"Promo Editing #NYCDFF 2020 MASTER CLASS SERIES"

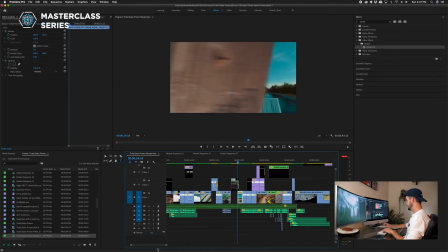(24:56)
Because of how quick it is, it's super easy.
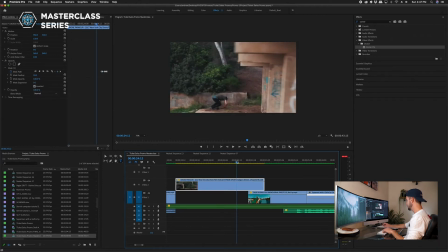(24:58)
So notice the first clip that's playing is the parkour, that has to be on top of whichever clip you want to reveal. And then you add a simple mask. So let's delete the one we have.
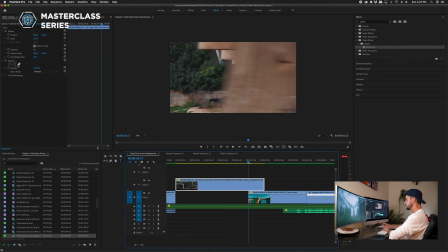(25:12)
In order to add it, we click on this, click on opacity and click this pen tool up here. And then you have to drag forward until this beam ends.
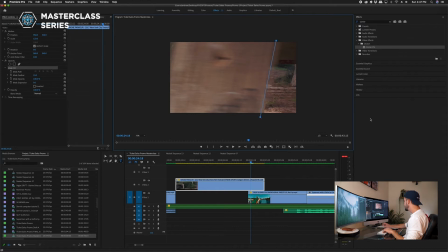(25:24)
So this will be the start of the mask. And I like to just give it extra room because we're gonna have to drag that on screen. And of course that's not the right reveal. So we wanna go over in here and click inverted, and there we go.
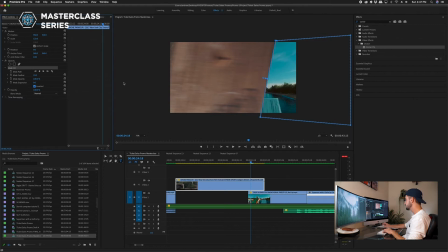(25:40)
Now it's gonna reveal the clip underneath. And this is an important step. You wanna click the animation timer so that it actually adds a keyframe. Now let's go back one frame and start with it totally off screen.
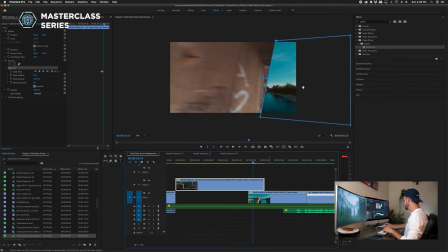(26:00)
We will go forward one frame here, and this is kind of hard to keep track of, but we want to make sure that we are tracking that exact beam. And you see over here that added a third keyframe, and I would guess there's going to be only one or two more.
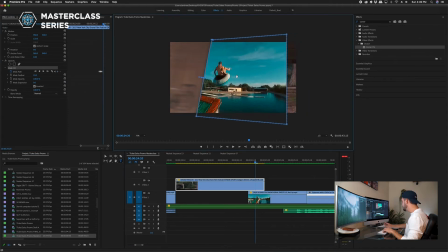(26:15)
We'll go forward, okay, we'll drag again, and then we want to keep an eye on the right side and make sure that this is staying off screen. Go forward again. Okay, almost off. We'll drag these over again just to be safe.
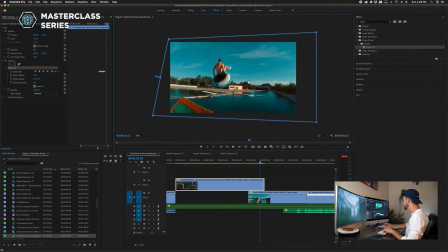(26:34)
And one last, okay, now it's all the way off and we can fully cover the screen with this shot that's underneath. So let's see how that looks. Super quick, but okay, one last tip. This is a really straight line. It kind of looks, you can tell what the effect was.
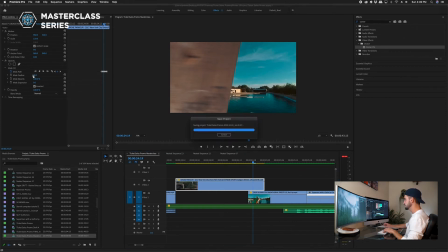(26:53)
So a way to make that look a little smoother, you take this mask feather over here and you can raise that. And notice the beam now is kind of blurring into the other shot below it. That just looks a lot smoother, and it kind of matches what it looked like to start. Cool, okay.
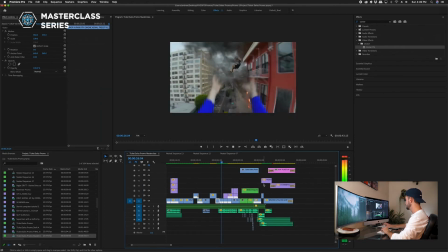(27:14)
We will continue watching.
Attendees will have full access to master classes for 6 months after the event. Classes will include color grading.
Okay, this is an effect that I am really proud of.
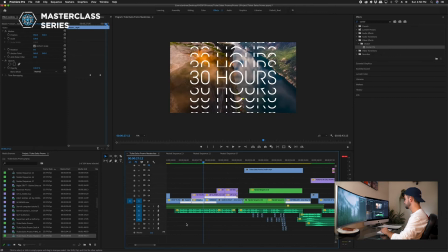(27:27)
So I like to make sure that the motion is fluid throughout the edit.
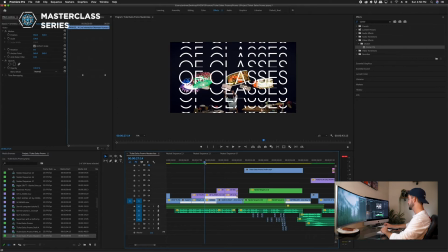(27:32)
And a great way to do that is with speed ramping, but you can also continue motion in the same direction throughout shots. So notice here, this guy's spinning these drone lampshades, super cool.
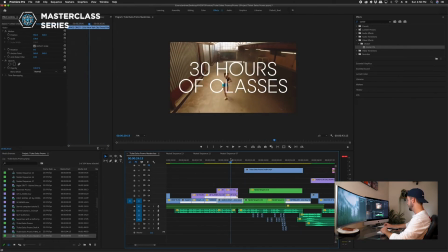(27:45)
Cuts right into a girl spinning, dancing. And then the third shot actually has two things spinning.
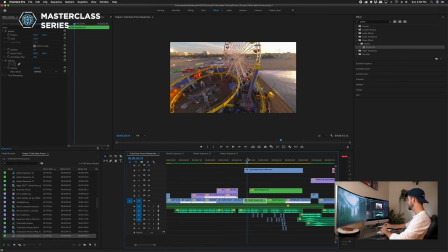(27:53)
It's still spinning to the left, same motion, but also the Ferris wheel is spinning.
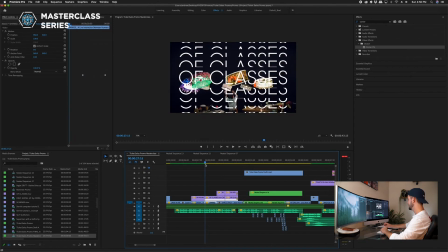(27:57)
So it kind of ties all three shots together really well, but it's not obvious as to why that looks smooth. It just is when you're viewing it. So that's kind of a cool effect without having to add too many transitions, just planning out the shot selection and making sure that it flows well together.
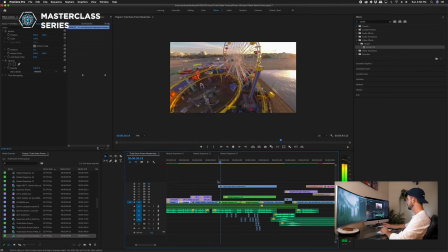(28:13) Classes for 6 months after the event. Classes will include color grading, editing, storytelling, visual effects, and more. You won't.
All right, all these pop tags, if I could go back, I definitely have a few tips on these.
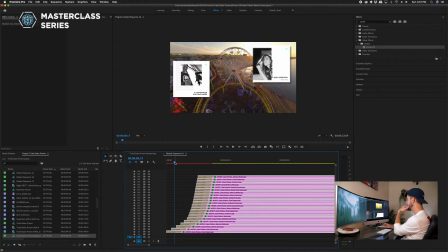(28:25)
These are all huge JPEG clips. See, it's taking my computer a while to render them here.
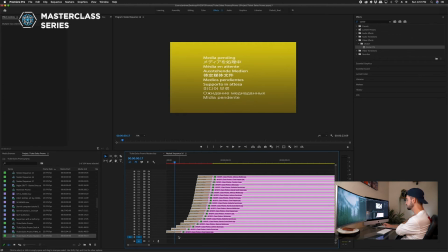(28:33)
Some advice: if you're using any type of image, make sure that they're actually scaled to a 1080 timeline.
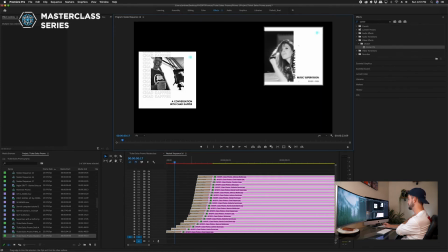(28:39)
I think if I were to create a timeline with these pictures, they would be about 8K resolution, which takes up a ton of computer memory, especially when you have about 25 layers. And another little quick tip here
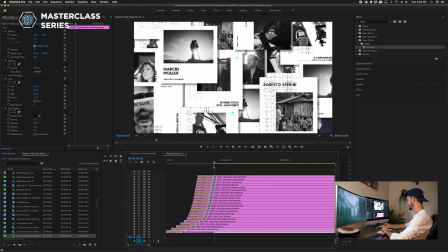(28:54)
is that we didn't, at the time of making this, we didn't have all of our classes picked yet.